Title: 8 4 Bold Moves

Well, there are some handy techniques that we can use from the world of cinematography, and one of them is the concept of the 7-shot sequence.
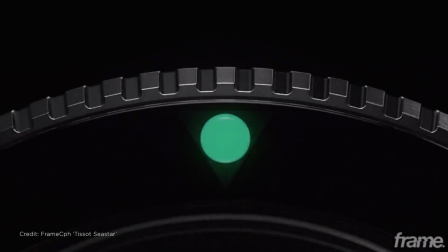(28:29)
The 7-shot sequence is a go-to formula for many cinematographers,
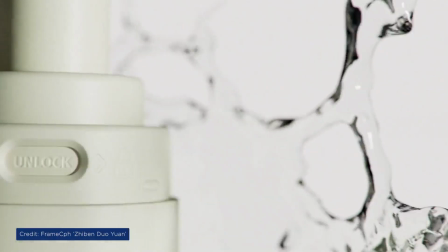(28:34)
and it helps them get started mapping out a basic film, or in our case, it'll help us make a basic animation.
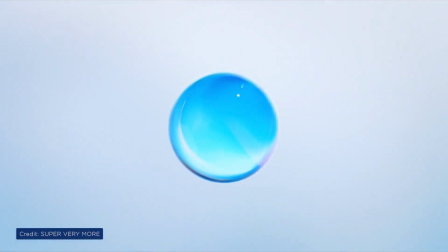(28:41)
So it can be super helpful in getting your creative juices going and is a
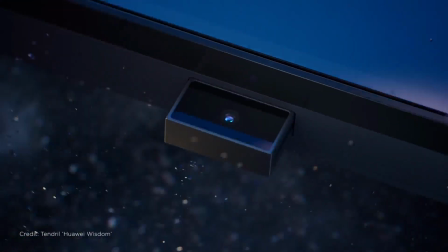(28:46)
great starting point to help you think of a well thought out visual narrative. So the 7-shot sequence goes as follows. So you're gonna have your establishing shot.
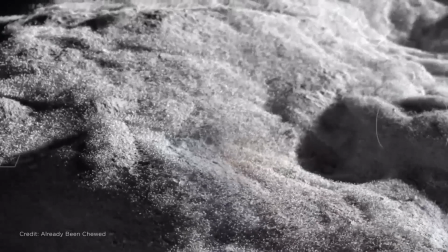(28:57)
And remember that this is the shot that sets the scene, establishes location, and gives context to where the scene is happening.
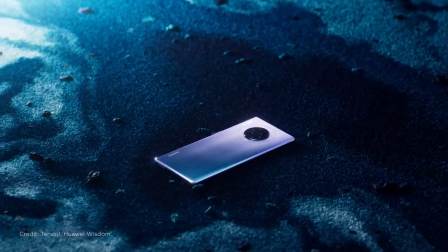(29:06)
So next, you need 2 medium or 2 wide shots. And this is basically where you can show off what's happening.
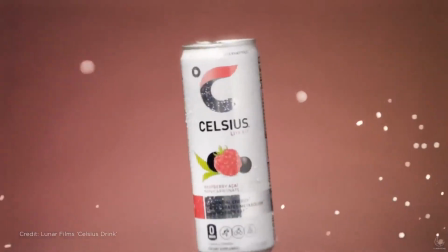(29:13)
It can be wide or medium, so you can bring the viewer closer into your subject or scene. And next up is using 2 close-up shots.
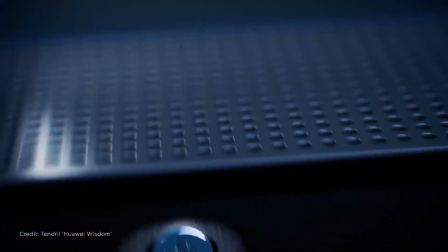(29:22)
So these shots will show any interesting details of what's happening in your scene or of the subject. So here is where you can get real close and show the object details like any cool textures. So next up is you want to have an abstract shot. So an abstract shot will allow you to add variety to an edit.
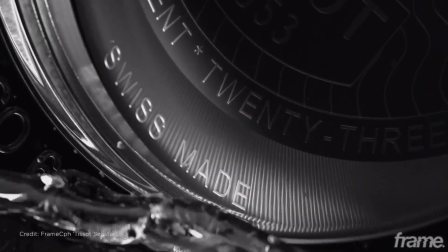(29:42)
It can also be used as a transitional shot from one scene to the next.
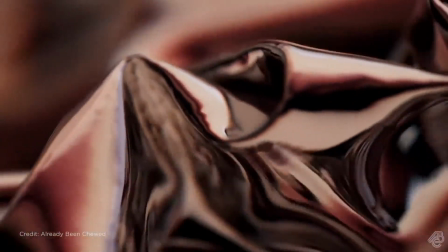(29:47)
Could be like a super macro shot with a lot of depth of field, or maybe the entire scene is totally out of focus for a cool abstract shot. So next up is an unexpected shot. Here is where you can get really creative and artsy fartsy and compose something that could add interest to the storyboard.
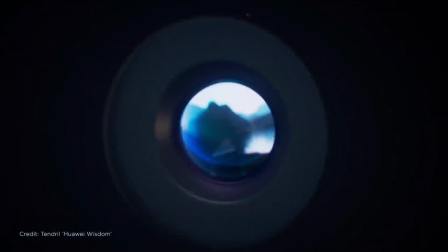(30:06)
So if it's like a can commercial, think of like the camera going through the can like a tunnel and like the liquid flowing around. Or maybe just show like the shadow of the object.
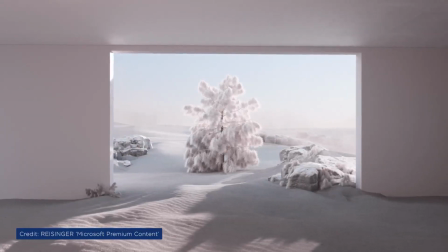(30:18)
So a frame within a frame is a type of unexpected shot that you can use for this. So once you plan out your 7-shot sequence, you can kind of repeat it for longer animations. Or if you have a short animation like we have, you can do like a 5-shot sequence. So again, if we're doing a super short animation, you can do 1 of each of the medium and close-up shots versus 2 of each.
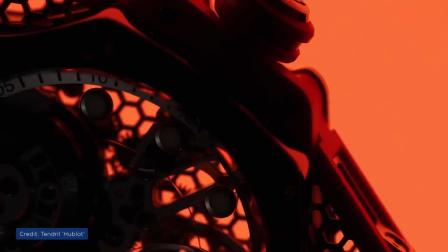(30:44)
And you also want to keep in mind that this is just simply a starting point to
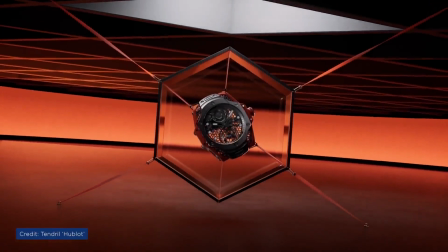(30:48)
help you come up with ideas for a storyboard or a shot sequence.
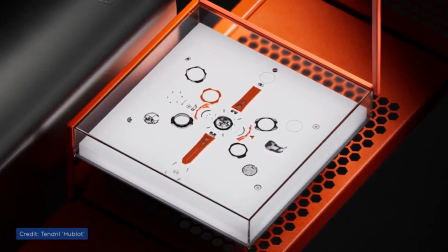(30:53)
And it's equivalent to the concept of 3-point lighting.
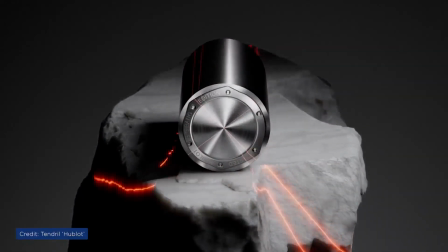(30:56)
So what I mean by that is just like 3-point lighting is less about the number of lights you should use, but how to use them.
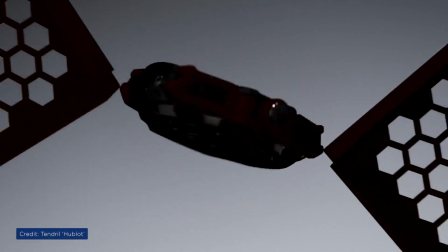(31:05)
The 7-shot sequence is more about the type of shots you can use and not about the number of shots you should use. One other concept you can borrow from editing cinematic sequences is the 3/1 rule. And what this rule means is that typically when you think of shots,
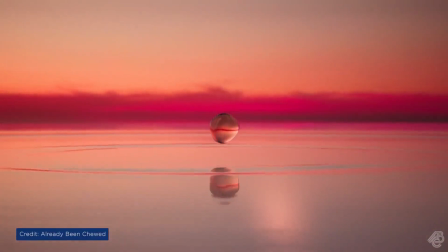(31:22)
you think of them from the middle and not the beginning or the end shot to kind of help tell a full story.
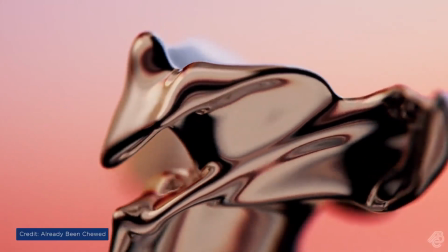(31:29)
So for example, if you're choosing shots, you might only be thinking of starting off by showing a cool angle of the
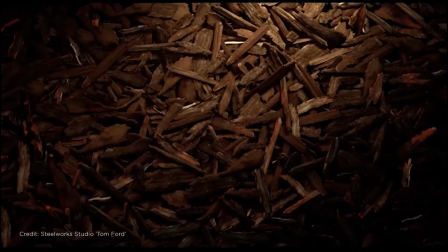(31:36)
product versus an establishing shot that doesn't show the product at all, but maybe shows the environment that the product is in,
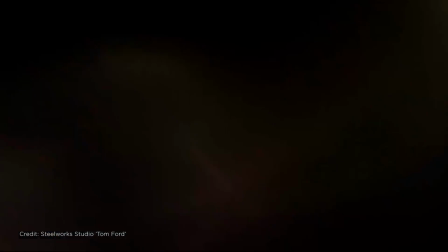(31:44)
and maybe the product comes into view in that establishing shot. So when thinking of storyboarding and animation, think about where your story starts and think about what happens before that and then before that. So this ensures that you won't just start your story somewhere in the middle of your animation. So for the ending, you might let things resolve and plan an animation for that.
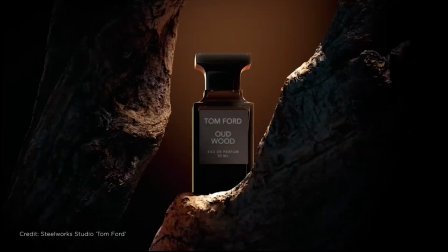(32:08)
So it could be that you simply rack focus the object out of view and reveal a logo or something like that. But the main key is don't just think of the middle, think of the beginning and the end. All right, so knowing everything we know too much at this point.